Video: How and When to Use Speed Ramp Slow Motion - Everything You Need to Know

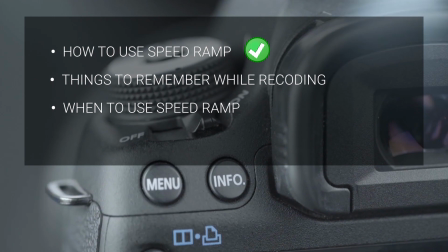[4:08]
So far we have learned how to use a speed ramp, things to remember while recording,
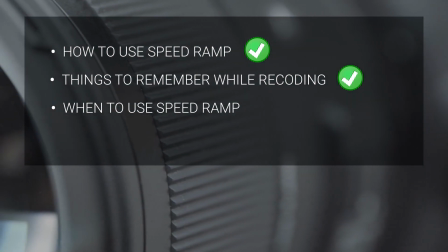[4:13]
and now we are gonna learn when to use a speed ramp, and this is the hardest part.
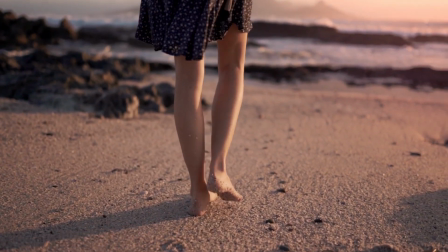[4:17]
You cannot use a speed ramp in every scene. You need to figure out why it suits and why it doesn't.
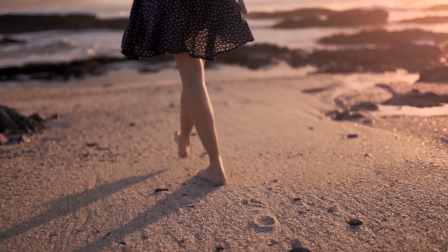[4:23]
In general, we use a speed ramp or slow motion in important or cool moments. If we use slow motion in this case, does it make any sense?
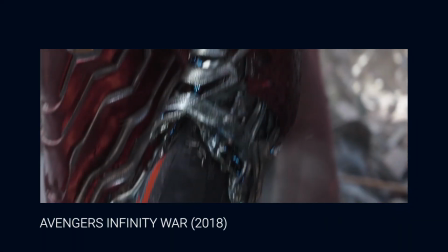[4:31]
Of course not. Think of the Avengers Infinity War movie. When Iron Man suits up in this scene, it was his new suit up and it was a slow motion.
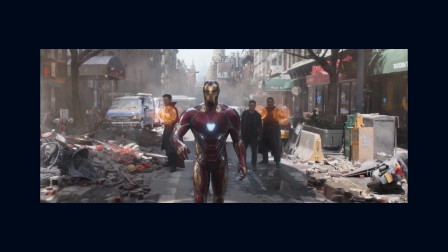[4:40]
It looks so amazing. Let's see more examples.
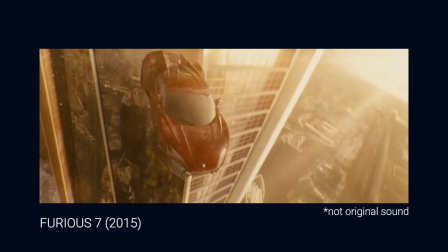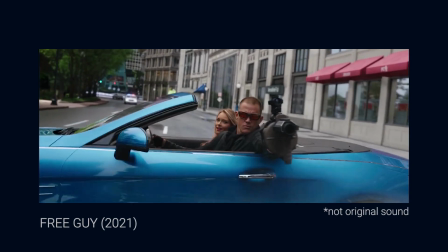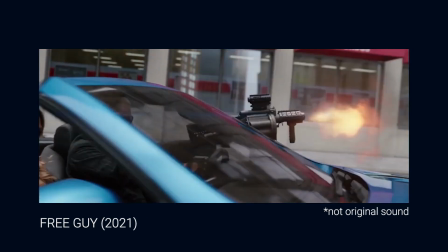[4:57]
In your first example, we did the same thing.
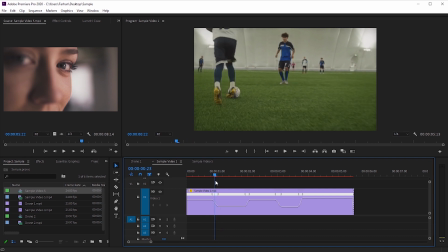[5:02]
When the player shows his tricks and passing his opponents, we slow it down because it was more important and cooler than just running.
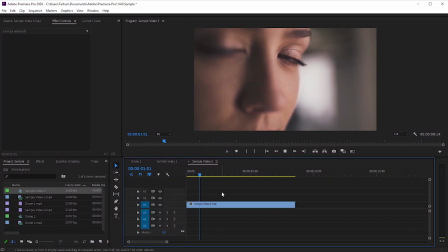[5:10]
Slow motion works great when the subject or object is close to the camera. Look at these examples.
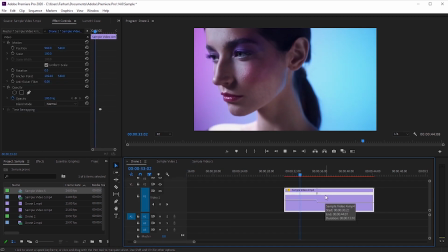[5:15]
When we're revealing something, slow motion works great.
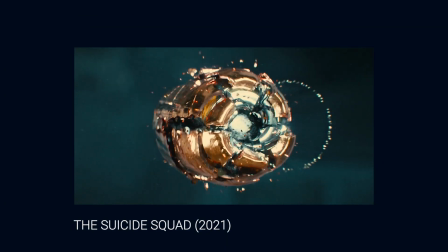[5:21]
Another area where slow motion works perfect when there is a lot of details. You are slowing it down so your viewers can see every details.
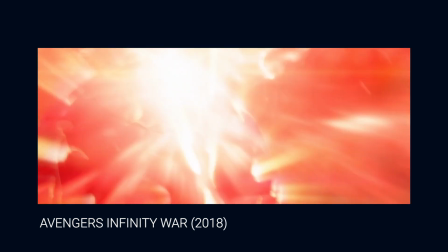[5:28]
Remember when Wanda broke the Mind Stone? It was a slow motion scene. Same way, we see many product ads in slow motion.
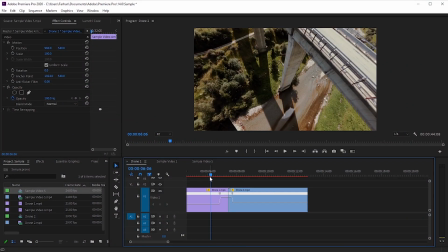[5:36]
You can also use slow motion for transition, but remember, it needs to make sense.
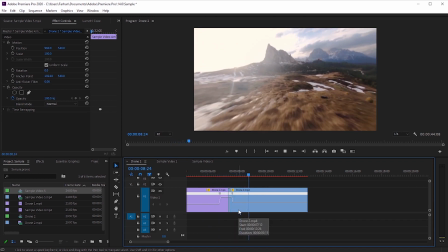[5:41]
These are the only few cases where you can use speed ramp or slow motion. The possibility is limitless when it comes to creativity.
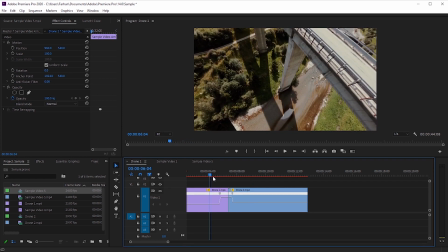[5:48]
You just need to figure out why you should use slow motion and why you shouldn't. I hope you enjoyed this video and learned something new from it. Like and subscribe my channel for new tutorials every week and ring the bell to stay notified. Thank you so much for watching this video.